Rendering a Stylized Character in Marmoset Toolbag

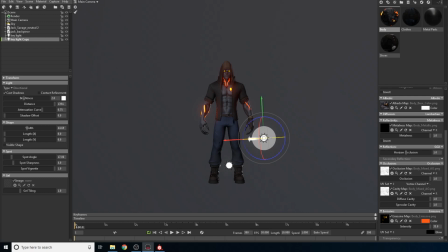Right this way. See, what I'm trying to make is I'm trying to, you know, it's a rim light, so the name implies what it does, is I'm trying to create a rim around him, because I usually like to use darker backgrounds with these guys.
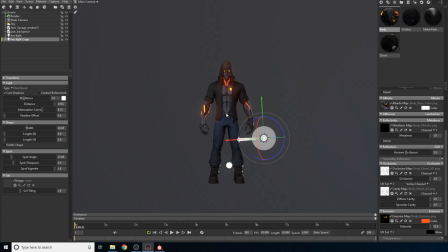So that'll make him pop out from the background. That's actually what you want to do. And I don't want it to be too strong, so I don't want it to be like this, where it actually, it looks like it's lighting. It doesn't look like a rim light anymore. I just wanted to create that rim.
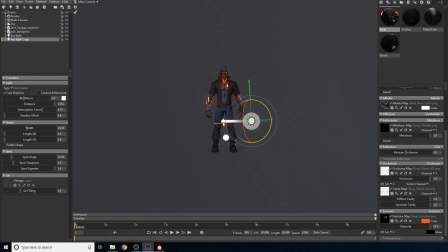Like that, I think that's perfect. And what I'm gonna do is just go kind of like a top view.
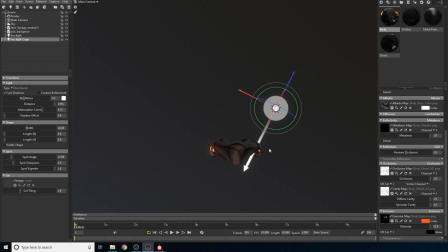Hey Marmoset, if you're anyone from Marmoset's looking at this, I will love to have several viewports. The ability to have more than one viewport, it's super valuable whenever we're creating scenes.
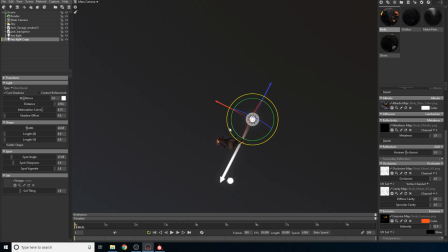So that'll be a nice touch. If you could please add that. Control W. And I'm actually going to be, this is the opposite light, so I can do the rim on the other side.
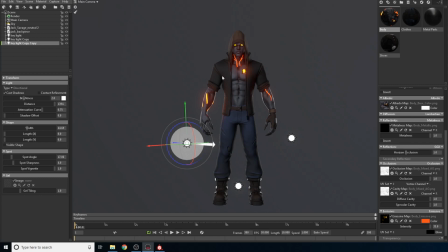There you go. So I'm pretty much creating a rim around both sides, and this actually is giving him a very nice touch. And again, the beauty of it is I can keep my lights here wherever I want and nothing's going to change. Now, what I'm going to do is, actually I'm going to name these appropriately.
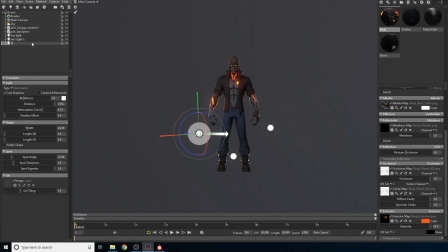So, rim light one. There you go. Now I'm going to put a third light, which is going to be my fill,
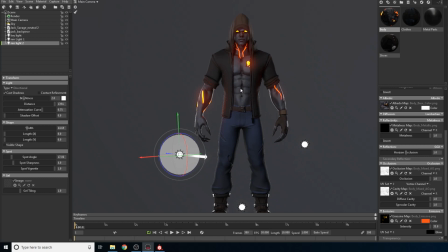quote unquote fill light, which is just to add a little bit more character. That's a weird word, but yeah, that's what I'm gonna go for. Just to add a little bit more character to this render path.
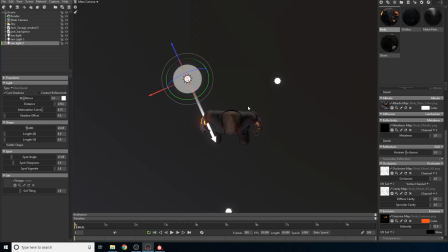So what I'm going to do is I'm actually going to go and I'm going to go on top, because Marmoset's a little bit weird and it creates the lights facing your camera. So if I create a new light here, you can see the lights actually facing the same way that my camera is facing. So that's precisely what I'm doing.
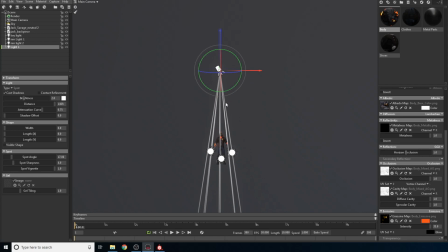And wow, that's actually really far away. Just going to bring it closer like this. Unfortunately, this camera probably won't be in frame, which it can be a pain, but let's just deal with it.
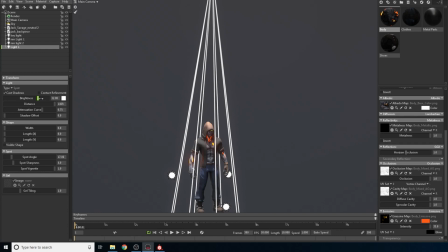So it's going to be kind of like a top-down light, and I'm going to just blow up this light.
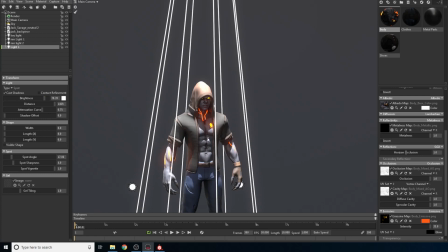And this actually kind of shows the effect that I want. So I want this effect, this dramatic effect, not as bright as this, of course, but I just want to illuminate him from the top down.
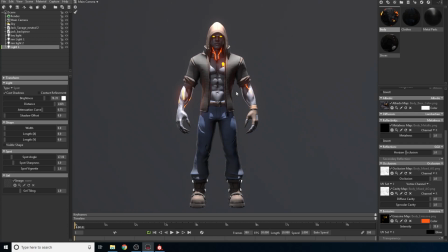I think it gives him a lot, like a very menacing look. Let me get that UI out of the way. I think this looks badass. And I think this character is going to rip your throat if you don't play nice.
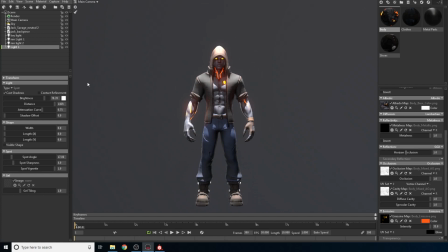So I actually like the effect that this light creates on him. just why something that I started using. Again, I'm going to soften my shadows because look how harsh it looks.
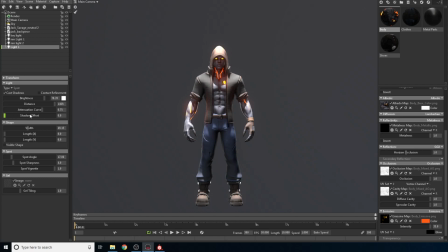And now it looks a little bit more appealing. I think the direction is fine. I'm actually going to control U so I can show the UI elements. And I'm going to do contact refinement.
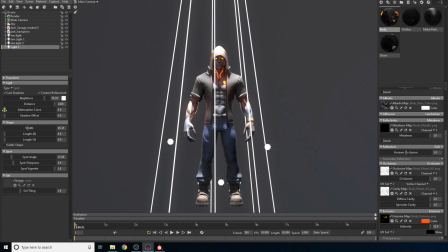Yeah, let's do that. See attenuation curve. What this does is it kind of creates a gradient. If you're using a spotlight, this kind of helps.
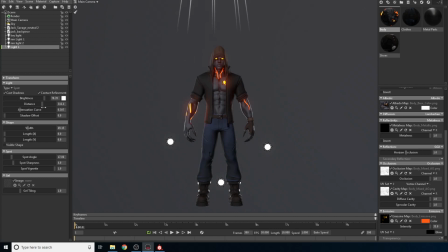As you can see, this is full brightness up until it reaches that distance. And in here, you're just controlling the distance of your spotlight.